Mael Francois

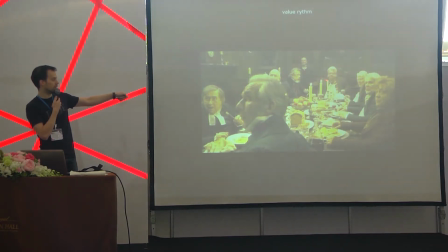So we have a bright character, a bit of a darker one, darker again, and the darkest of all is this one.
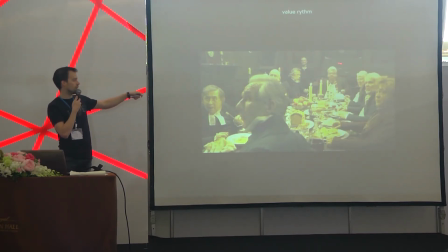So we create a relationship. First, we look here, and then naturally the eye is going to move this way, just for the brightest area to
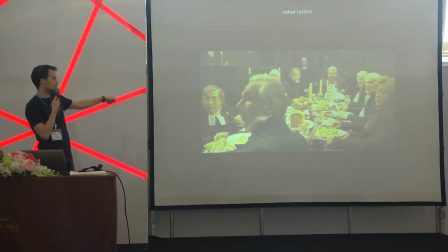the darkest one for the actors, and naturally we're going to follow is wherever he's looking at. So we're going to create a dynamism, but even though there is a lot of actors there, we're going to have a look at all of them and create a dynamism and a rhythm to exit the image.
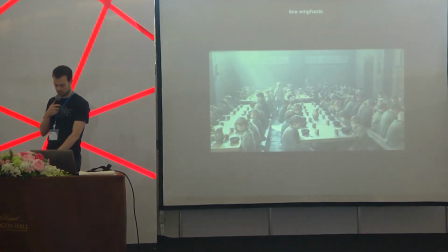So we're going to see how we can use lines.
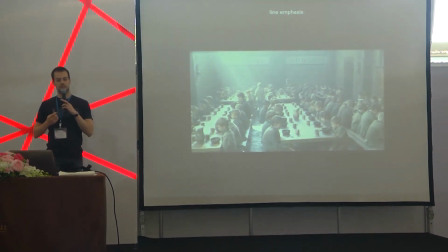So when I speak about lines, it's not always purely lines per se,
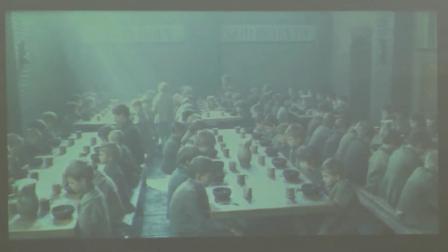but it can only be like here we have lines created by just having
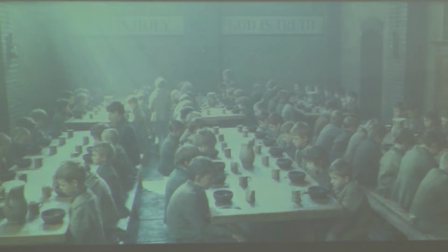objects being put in one after another. So it creates a line. So as you can see in the image, we have the perspective is very efficient.
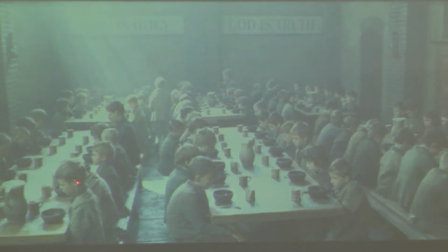Every line here, make it the boys' heads, the dishes, the tables, even here, like the perspective is creating a focal point here.
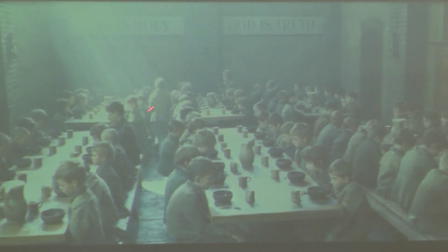So we have the character of Oliver Twist right in the middle, and all the lines are making sure that we naturally are going to have a look into this area first.
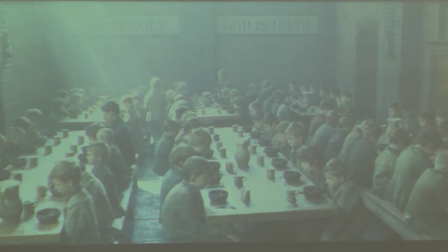So even though we have a look into this area first, we are going to increase the fact that we should look at this character by having this pool of lighting.
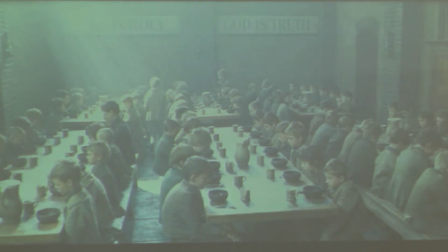It's like in a theater. In a theater, if you have a pool of lighting, it shows you where you should look at. So in this case, we know that we should look over there. And I told you about symbolism beforehand. When you have a pool of light being used like that, it's mostly a symbolism in mostly a Christian symbolism, symbolizing God. In Christian scripture, every time God is being symbolized as a pool of light, it always comes from the top left to the bottom right. So we have this pool of light coming this way, and the
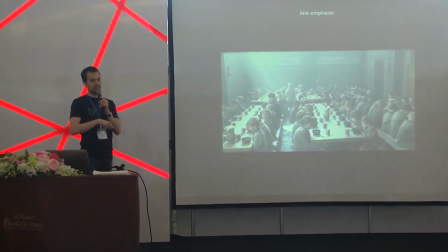presence of this kind of a God light is there because Oliver Twist is in a religious establishment.
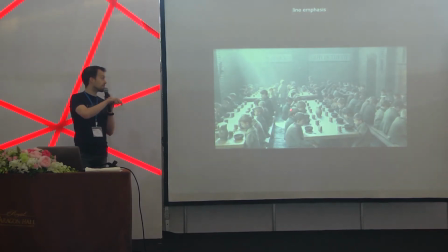and is an orphan,
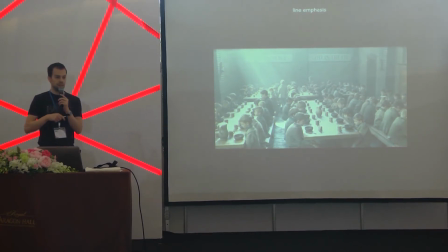and the orphanage is being held by nuns. So we can see that we have Christian scripture written onto the walls, and to show that he's in a religious environment,
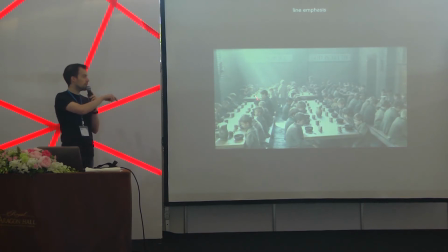not only have we the pictures, but we're also using Christian symbolism with this pool of God light. And if you have a look at this sequence in the real movie, they push it very, very, very far.
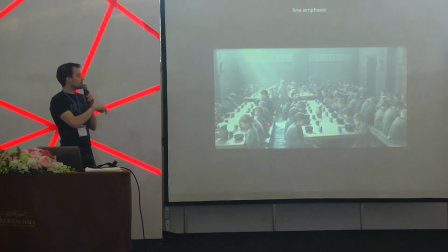I told you about continuity. Right now, the pool of light is coming from the top left to the bottom right. But even in the next shots, when the camera is going to move around the scene,
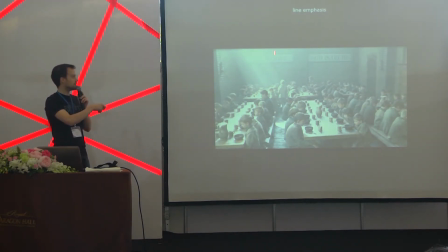they are still going to break continuity, because this pool of light will always come from the top left.
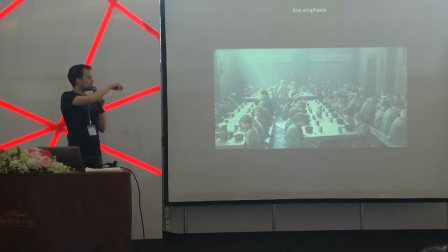Even when the camera will be looking towards us, the light should be from right to left, but they will keep it in this direction just to make sure that it always works this way.
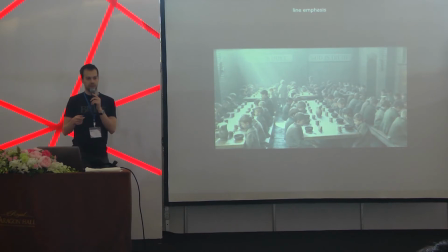And sometimes breaking continuity like this is very good. If you look at the Lord of the Rings, the first one, when we have the hobbits who are running and we have the Nazguls running behind them at night, you'll see that when we are behind them,
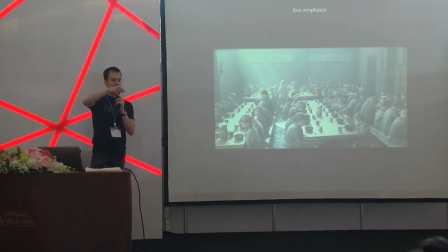the moonlight is in front of them, and they are being lit shapes.
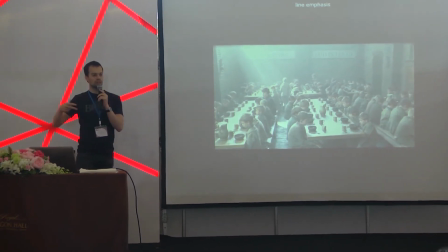And when we move the camera in front of them, the moonlight again moves and is again in front of them, so behind them. So they are always lit from behind, even wherever the camera is, just because in the story it's important just to show their silhouettes. So you don't always have to make sure that the continuity is respected. Sometimes you can break it and it works very well.
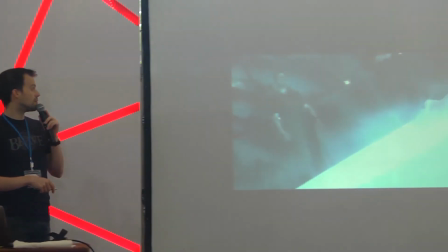I wanted to show this image from Minority Report for line contrast.
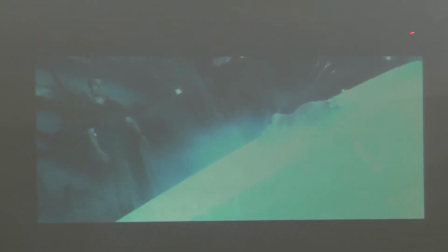If you use an oblique line like this, you will create a relationship. If you use a vertical line, you create action, or you separate two elements.
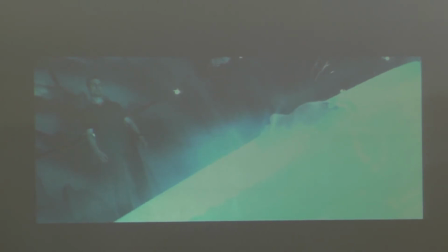As we have seen before, we can separate the image in two by having a vertical line. But if you create an oblique line between two characters, you will create a relationship between these two characters.
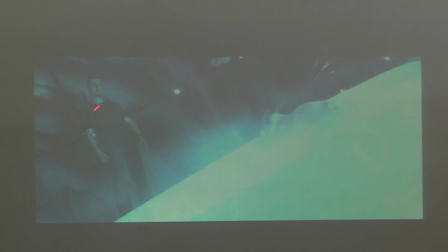So in this case, we emphasize the fact that Tom Cruise is looking at this guy by having an oblique line. This will help to create a link between the two characters. If you don't want to create a link between two characters, don't use an oblique line.
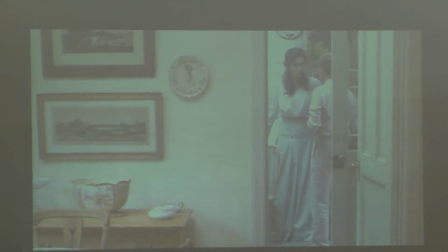Line balance, so Woody Allen movie.
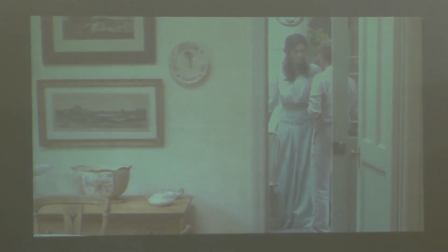So again, usually in the West, when you have horizontal lines, it kind of gives a sense of tranquility, of quietness, like nothing is going to happen. Whereas when you have vertical lines, it will give a sense of action.
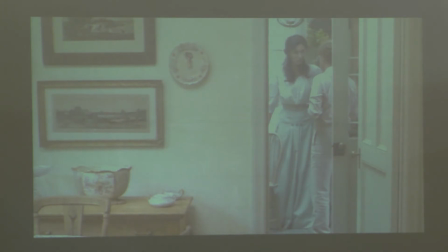So this shot is interesting because it's the in-betweener between two shots which are going to happen in this room. The previous one is a dinner, very quiet, nothing happens. And the next shot is going to be a fight between these two characters.
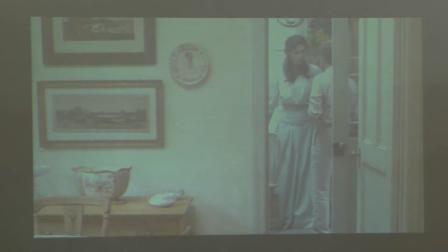They are going to argue. So to do the transition between a very quiet sequence and a more animated one,
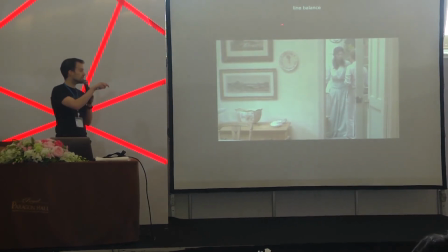Woody Allen uses this composition where we have, again, a vertical line cutting the image in two. The left part reminds us of the shot before with horizontal lines.
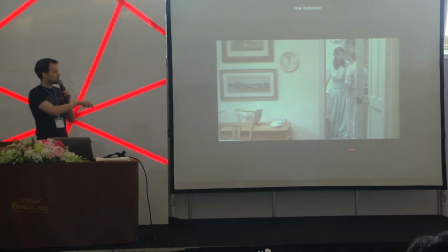It was quiet, it was peaceful. And the right part reminds us of the shot to come, of the fight to come.
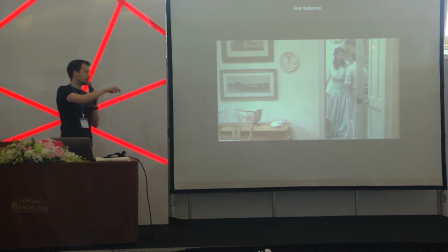It's only using vertical lines. So by creating this contrast between horizontal and vertical lines, we prepare the audience to have action into the next shot.
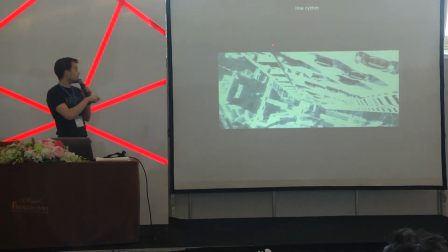Yep. Light rhythm, again. We use perspective to emphasize this area
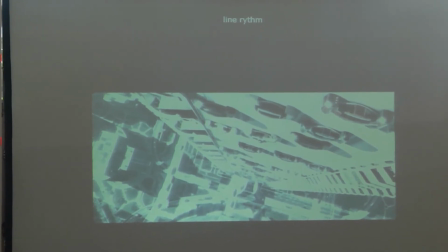and to make sure that we understand that all the action is going towards the back.
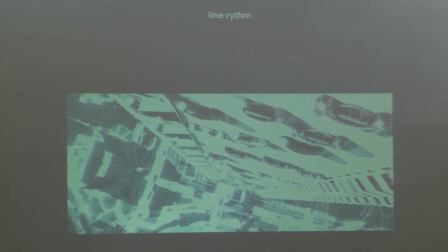We have all of these lines repeating themselves, so the eye will be directed in all directions towards this point.